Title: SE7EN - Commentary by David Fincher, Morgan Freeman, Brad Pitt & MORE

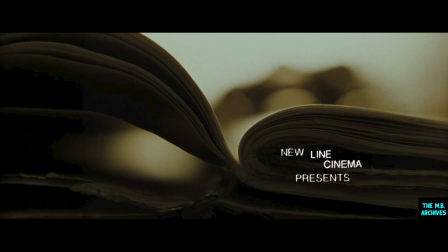And now what do we do with the title sequence? And so that's when the new title sequence, that's when we decided to inject dough somewhere into the first reel.
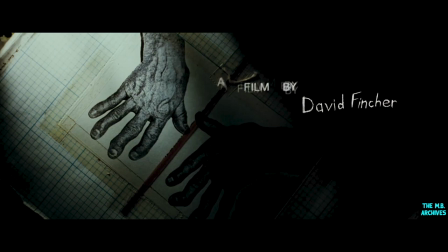If we could do it under the titles, at least we would kind of get people, we could do something a little bit disturbing, a little unsettling that would tide them over until, of course, we got to the gluttony murder. Rattle their cages a little bit.
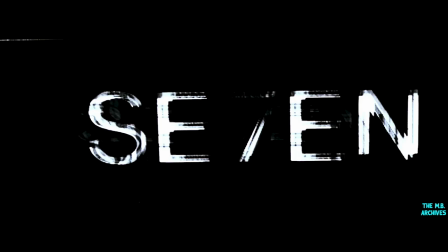It was obvious that in a way we wanted in the first 5 minutes to let the audience know that this was not Legends of the Fall. If that's what they were expecting, that they were in the wrong theater. I had this idea for a video years ago. I wanted to do a music video that looked like a film that Fritz Lang or David Griffith It looked like a film that had been made at the turn of the century. I wanted to do a video that had that kind of feel of like old crank cameras, old Bell and Howell 2709s, and you know, this kind of hand cranked, funky exposure, flickering, black and white,
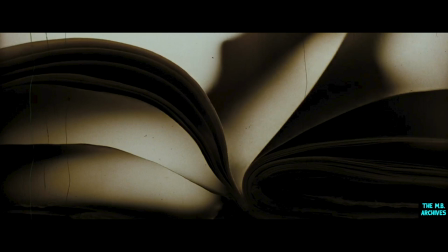old uncoated Baltar lenses. And I wanted to shoot it with the idea of incorporating really state-of-the-art computer visual effects. Kyle came up with the idea when we were looking for a temp title sequence. Well, let's see Doe's books.
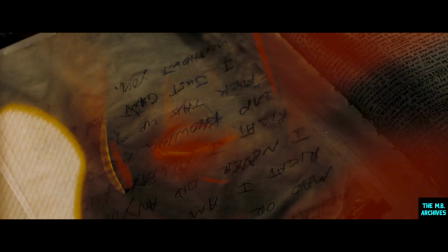You know, we spent thousands of dollars on these books, and they just sort of flash by in a couple of scenes. So what if we saw his books really close up? We saw how meticulous his writing was and all the weird things that, and all of his little cutouts and his little pre-versions. It was an homage to Stan Brakhage and
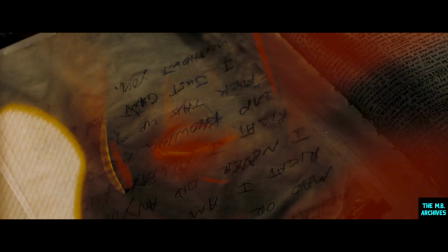Norman McLaren and people like that who saw film as the actual plastic as part of the experience, as opposed to what it could record, what it could contain. You know, it's like, not only that, but what could you sew to it? You know, what could you stitch to it and glue to it and scratch with sand?
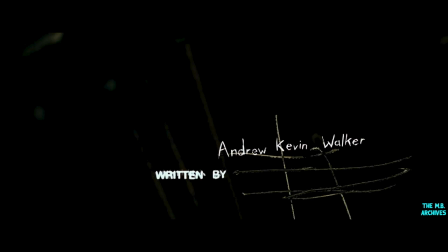And so to me, it sort of pictorially represented aberrant thinking. You know, it was like a way to actually see on a screen aberrant thought.
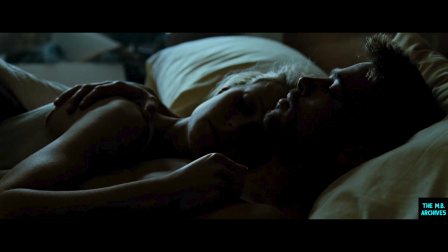My aesthetic has always been sort of tied to the Gordon Willises of the world, the Jordan Cronenweth, the Conrad Halls, the you know, James Wong Howes, the people who took risks.
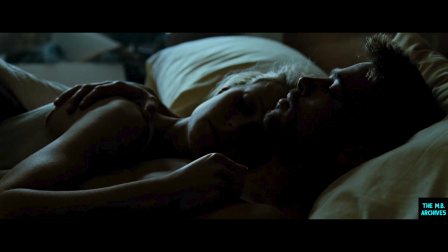And the story became the context for the lighting, and the lighting helped create the context for the story at the same time. And so you're looking for the people who, you know, it's an innate thing.
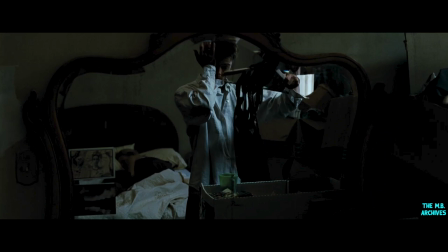I don't know how to... you know, Darius has this,
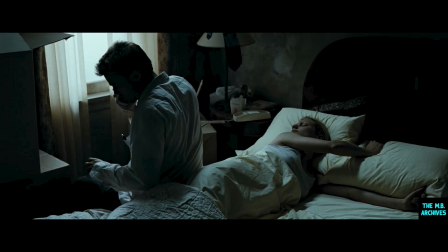he has an emotional response to light and scene, you know,
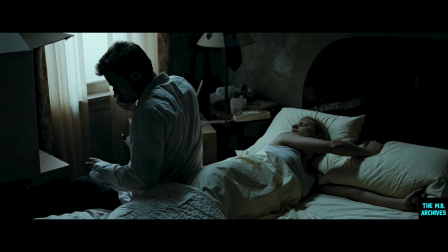and so I've tried desperately to, we went way out of our way to get him to shoot the movie, because I, you know, he's kind of more known in Paris as being a sort of a fashion, you know,
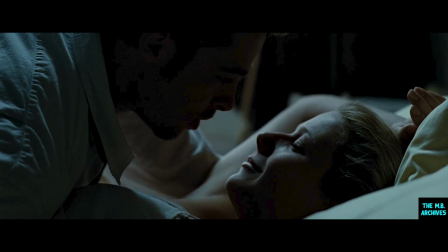French perfume cinematographer, you know, he's done a lot of that kind of stuff. But I thought if you take that sensibility and his sensitivity and turn it and unleash it on a cop movie, there's going to be something in there that's going to be different.
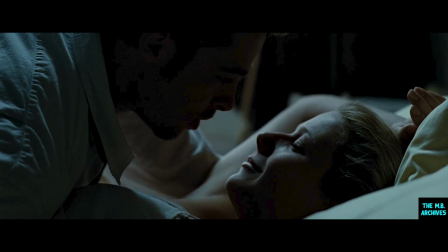We were looking for a kind of design to the film that was a no-color concept, in the sense that it wasn't really a black and white movie,
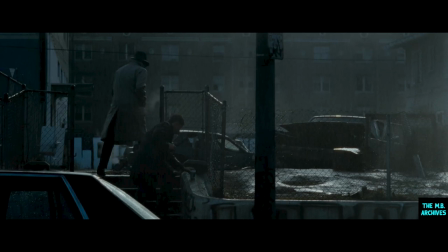but the movie was, the color of the film was very controlled and accented. So the palette of the film was very limited. What we did was a lot of smoking over and darkening and taking color down and trying to darken the world that we lived in,
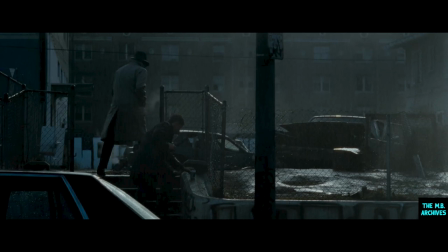both for psychological reasons and also for photographic reasons, because they were doing a kind of silver enhancement process, which tend to be a kind of bleaching of the film, which tend to lighten colors dramatically and also enrich the contrast of the film.
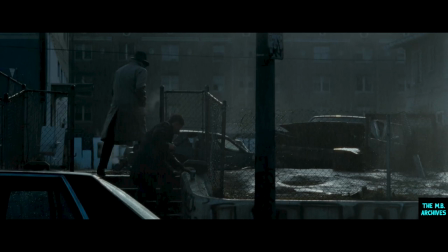So we had to very carefully control the density and the value of a lot of the work that we were doing.
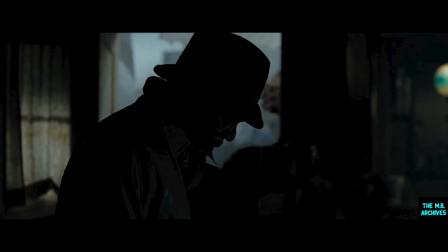There's a nice feel in the gluttony murder scene when they come in through the back door and they're sort of letting the water fall off their raincoats. And then they turn and they sort of walk in, and there's a wonderful sense of your eyes adjusting to darkness.
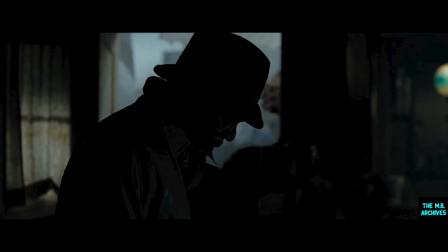I used to work a lot with Jordan Cronenweth, and he's one of these people who kind of found a place where you can expose color negative film that incorporates not only recording the image,
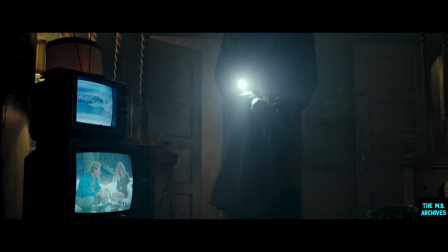but also creating, it's like a veil. There's a place where you can expose color negative. We actually see the grain react differently to highlights as it does to shadow.
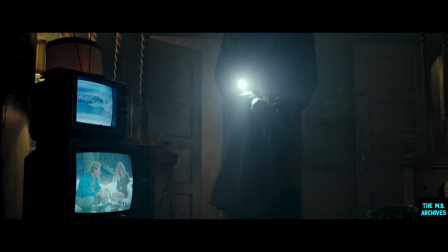When you're exposing film in what's called the toe of the film, that is to say, way right down where exposure starts to disappear, where you begin to lose people into shadows, and where you begin to lose actual detail,
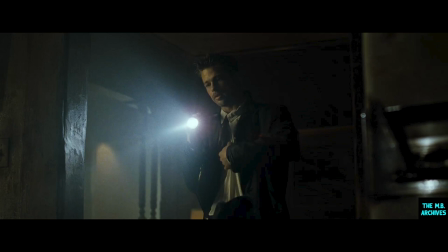you can get this patina. It's like watching a print of an old movie.
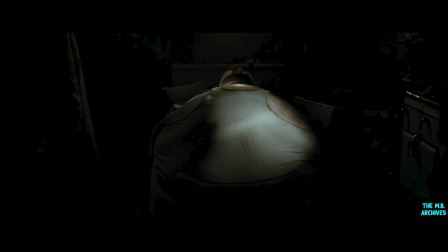If you're exposing properly, if you're exposing dangerously, you can print the film to maximize this tactile quality.
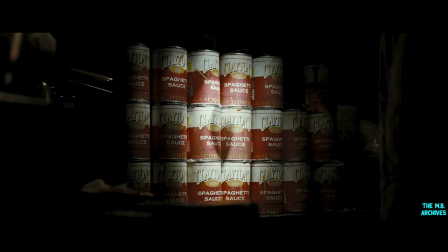It has a kind of life of its own. Andy Warhol killed this man. I mean, one of the photographers that that Darius and I really talked about a lot was Robert Frank,
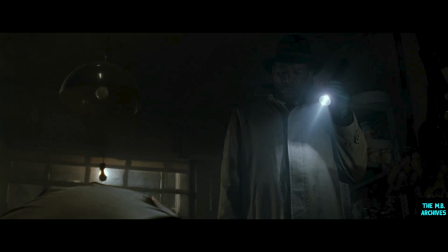who you know, shot everything with available light, you know. And so there are things in his work, you know, there are shots of bar rooms where there's a piece of neon that's five stops, six stops, seven stops overexposed from where everything else is, or a jukebox, and the lights
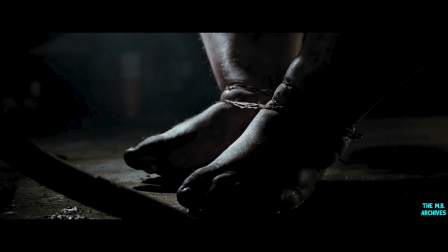are blooming out of it, and the film itself can't deal with that much light. It's actually causing exposure in the areas where the neon tube isn't.
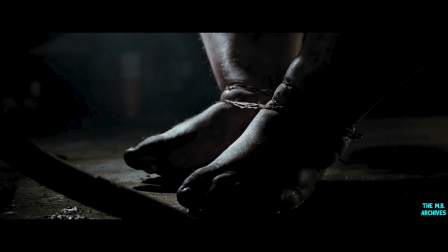It's actually eating into it, and there's this kind of little battle that goes on just photochemically when you
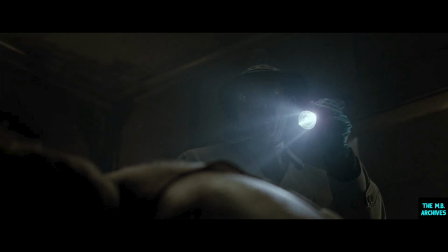begin to play at those kinds of exposure levels. And you begin to see Brad exposure-wise in the flashlight. You know, it's like when the flashlight comes up, it pluses the exposure and the shadow side around it, and you can just make him out.
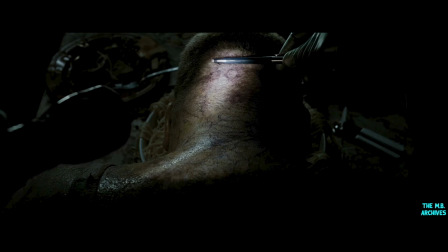And there's kind of throughout that scene where he's got his flashlight into his clipboard and the light is coming up from it underlighting him, which is really beautifully handled by Darius.
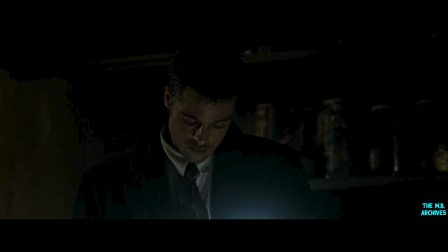And all that stuff totally necessitates that the actor hold the flashlight in the right place, the right distance from their face, and Brad's not only reading the lines and hitting his marks, but he's also lighting himself the whole time.
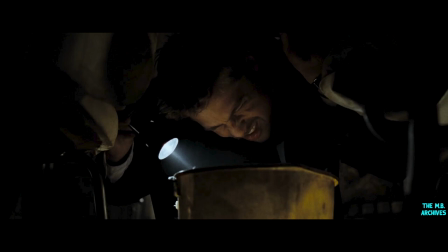You know, we built as much of the set as we could afford to build, and you see every inch of it. This place smelled bad. And the food was left to rot in there. When Brad finds the bucket of vomit underneath it, it's filled.
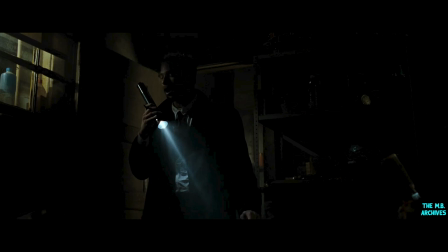The bucket itself was filled with ammonia, you know, so his eyes do water when he stands up. You know, I mean, we did a lot of work. That's what you gotta give to actors. You gotta steep them in this.
Are you thinking it's poison?
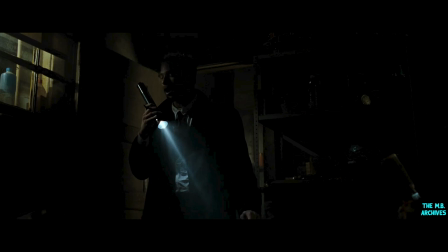Oh, wonderful. Very moody. You thinking it's poison, Somerset?
Bob had to sit there for days with his face in a plate of spaghetti, basically breathing through a hole that ran through the bowl, through the table, and out the other end. Cockroaches crawling all over him. Sweet man.
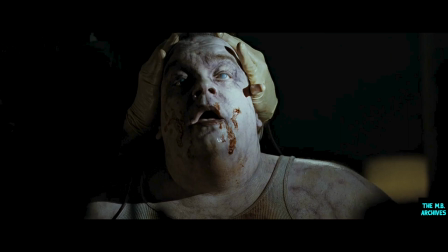What I tried to do with this movie was say, what's going to give me the most visceral effect?